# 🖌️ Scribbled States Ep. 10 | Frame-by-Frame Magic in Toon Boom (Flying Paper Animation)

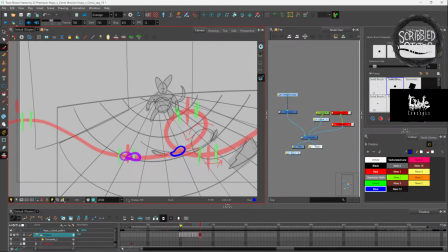[12:28]
Let's try that again. Let's keep going till we got it. So it's getting ready to ease into this. So we're going to go give it some room, right? Go to our next frame.
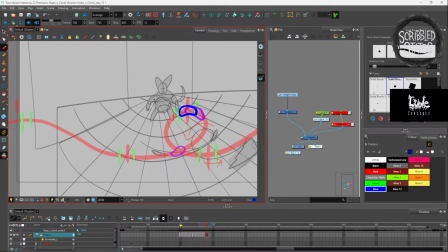[12:50]
I'm going to give it an oval shape so it looks like it's going in a circle, right? And then from here, we're going to take off again. Right? New frame, sorry. There we go. From here.
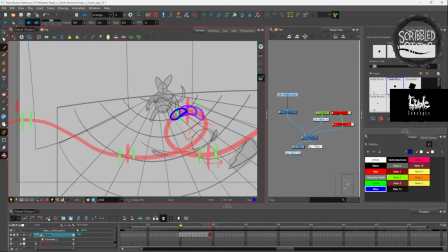[13:10]
It's going to rotate again. And then I'll slow down here again, right? So I'm going to go ahead and draw another one there. Like I said, as we do these, we're going to start giving this thing mass.
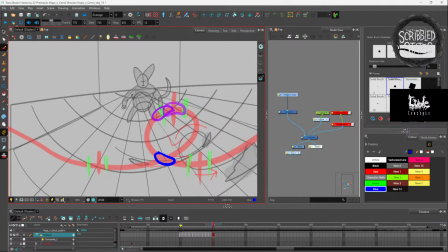[13:27]
And we're going to start slowing it down as our ease comes into play here. So from here, we start to see our animation come to life.
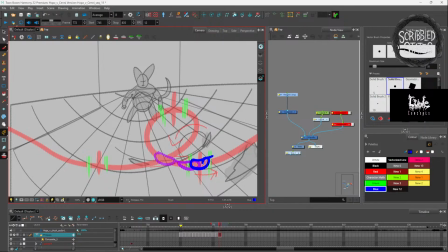[13:48]
We got another one right here. Check this out.
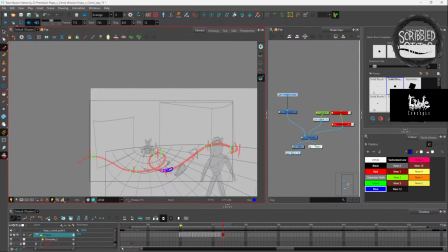[13:59]
Creating velocity as it starts to bend itself again, right?
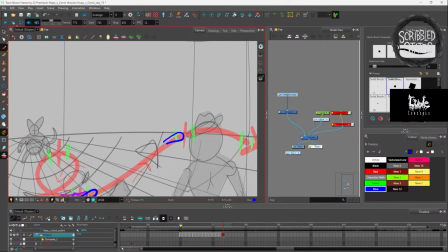[14:06]
And this one, since it's at a little curve, I'm going to give it some movement. Give it some curve as it solidifies, right?
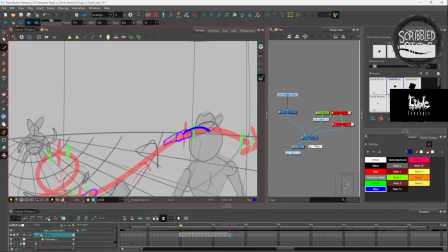[14:25]
I'm going to add more curve to it, just like that. And as we keep going, like I said, we're going to add more and more to it to give it a fluid motion.
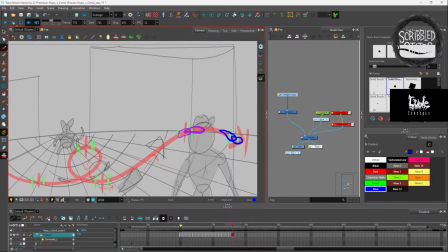[14:42]
And then eventually, we're going to give these things a little bit of lineage. So see, as I'm drawing off the camera, this is our camera right here. I'm drawing off of it because I want it to be more fluid as it goes, right?
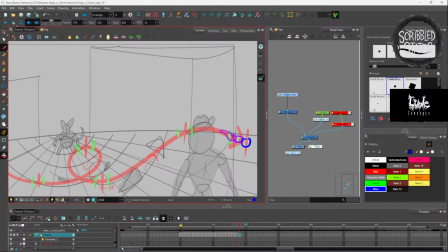[15:02]
And then we have our ball returning here.
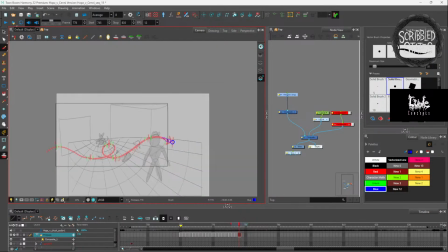[15:05]
So now when we play that, our ball should fly throughout our canvas. So if we glide over it, let me turn the onion frames off. Check it out. See that? Obviously a little fast, a little jittery,
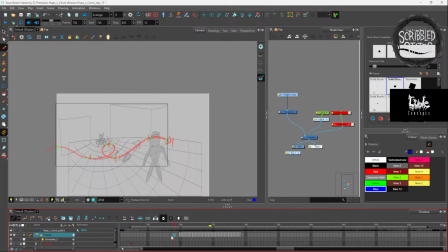[15:28]
but almost about the same.
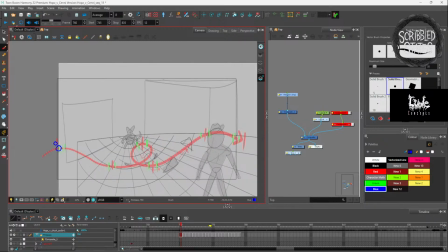[15:35]
It's almost the same as we would like it to be. I don't know if that makes sense. It's about where it should be to the point of messing around with it. So with our, I would say with a different color,
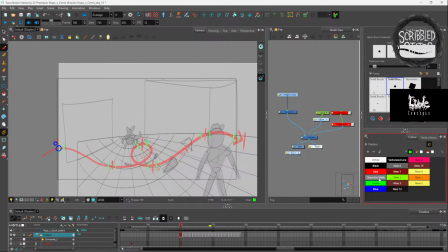[15:52]
we could probably get away with pink. No, that might be too much. Let's use yellow, maybe. We will have our secondary ball take motion with this.
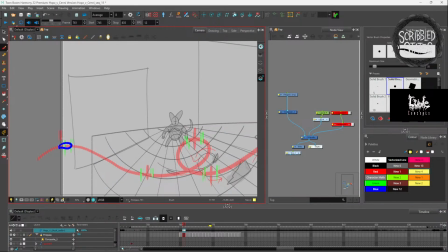[16:06]
So as this side of the paper leaves, we turn our onion skins on, right? We want this paper to kind of slowly but surely.
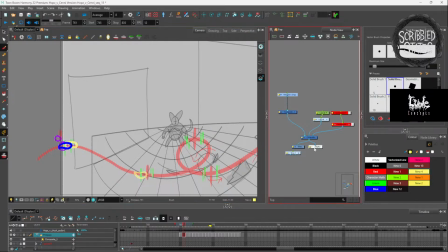[16:26]
Oh, that's horrible because my onion skins are going forward that way. Let's put this just so that we're animating in a forward motion.